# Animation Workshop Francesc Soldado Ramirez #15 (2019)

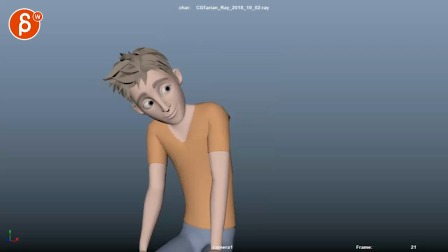all righty as always let's play this in full there's no sound let's play this again and all right you have some notes here as well so this is your it's a facial
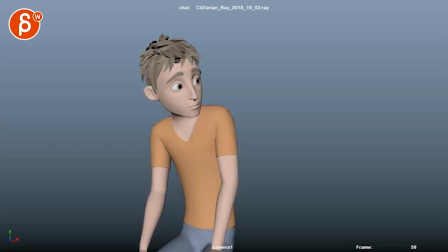expression exercise you need more work especially on the body and it's a test all right that all makes sense uh let me see here you got some questions and one of your questions is video reference all right
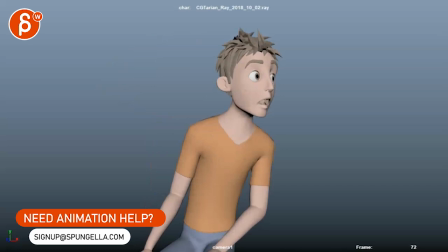yeah i see so one of your questions is here if you don't shoot reference you have problems with body mechanics
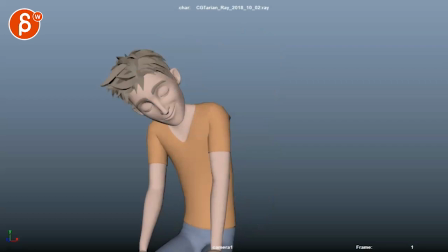if you do it on your own out of your memory you make mistakes so yeah i mean the thing is it comes down to uh you know like experience and how many times you do things over and over so there's some aspects um
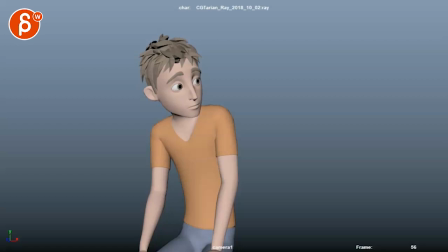that won't require reference from you anymore after a while maybe i mean i still use reference maybe now then i do stuff without reference depending on
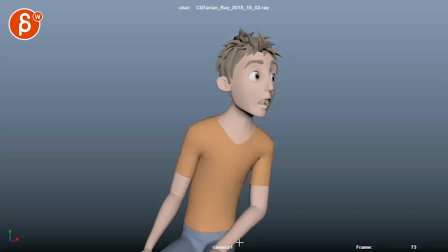the style um in this case i mean i'm not sure if i would need reference um what is a bit stiff to me it's just this angle here there's a weird flat color there um in terms of there's so much
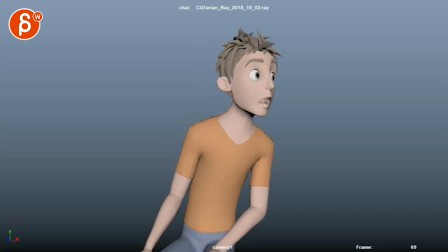movement in the body a i be careful with with sticking a wrist
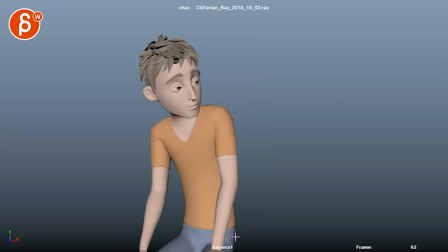there where it's just it feels very ike and it's right at the edge of the screen i would either bring that arm down so it's cut off maybe here uh or bring the whole thing higher so you can see the hand which technically i wouldn't do just because then you have to animate
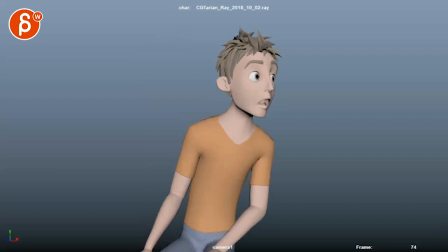the hand and the fingers and the contact and everything um but for something that's such a such a big look to me it would almost be you want to rotate i guess a little bit the hips depending if he's on a on a on a stool or something that can rotate but see
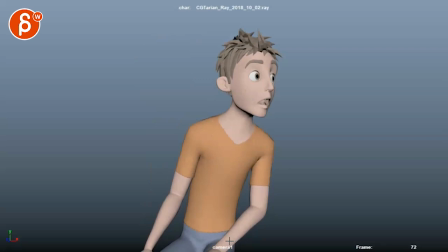how that leg is always kind of pointing this way even through all of this to me then it will bring out that leg a bit more which can bring the hand but i'll probably bring that elbow in a bit more it seems like he wants to look this way but then this is
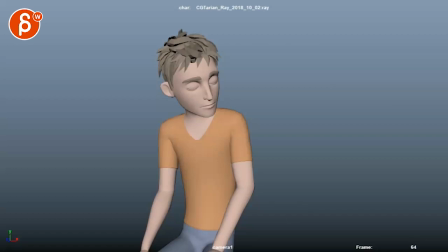still pointing that way with that arm so i would kind of rotate things over a bit more to to have a bigger
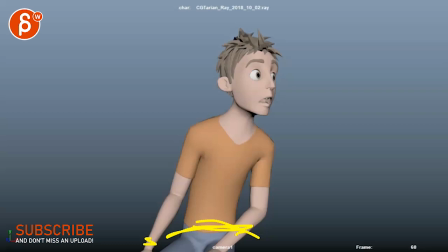change and loosen up those arms and loosen up that lower part um if i just go like this
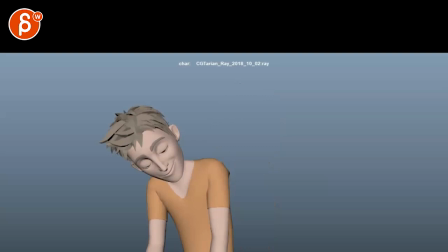let's pretend it's just that i'm putting my hand in front of it here it works a bit better
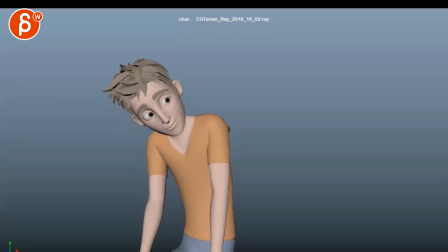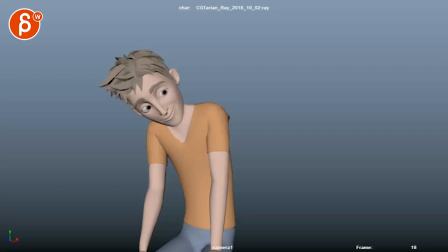yeah now that would be you're also talking about finding the right poses in reference especially and it gets cartoony it's a tricky thing either you have to act it out really cartoony to give you reference or you just act out your base animation and then you have to emphasize it on your own
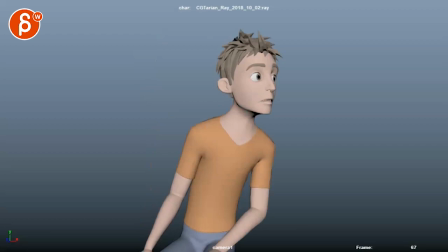so if you have anything where that reaction is like this you might have done this in the reference I don't know your reference I only see the animation here
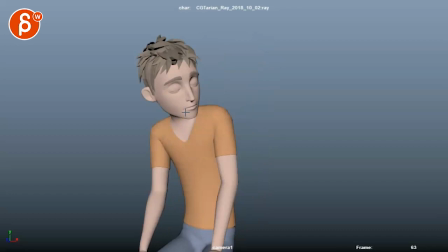you might want to think about a bigger anticipation you also want to look at do I want to scrunch my mouth together a bit
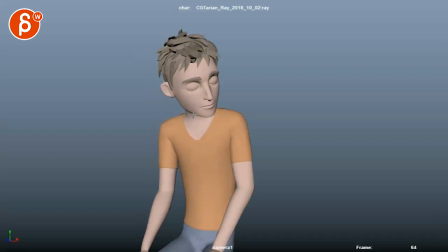more like press those lips to almost get a bit of a squash effect in the face as you go back and maybe even go lower with
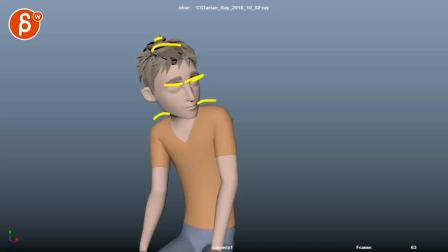the eyebrows do you then want to bring up the shoulders and the head a bit forward so that the head height is maybe here so you have an overall feeling of squash as you go back but then i would also look at if you look at your spacing how you're i'm
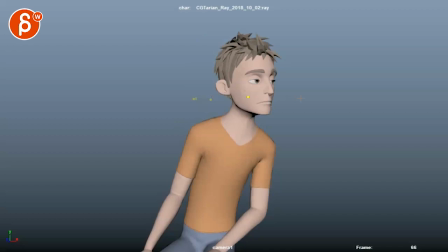going to turn this on here how your head goes back i'm exaggerating i'm not sorry i'm not very clean here but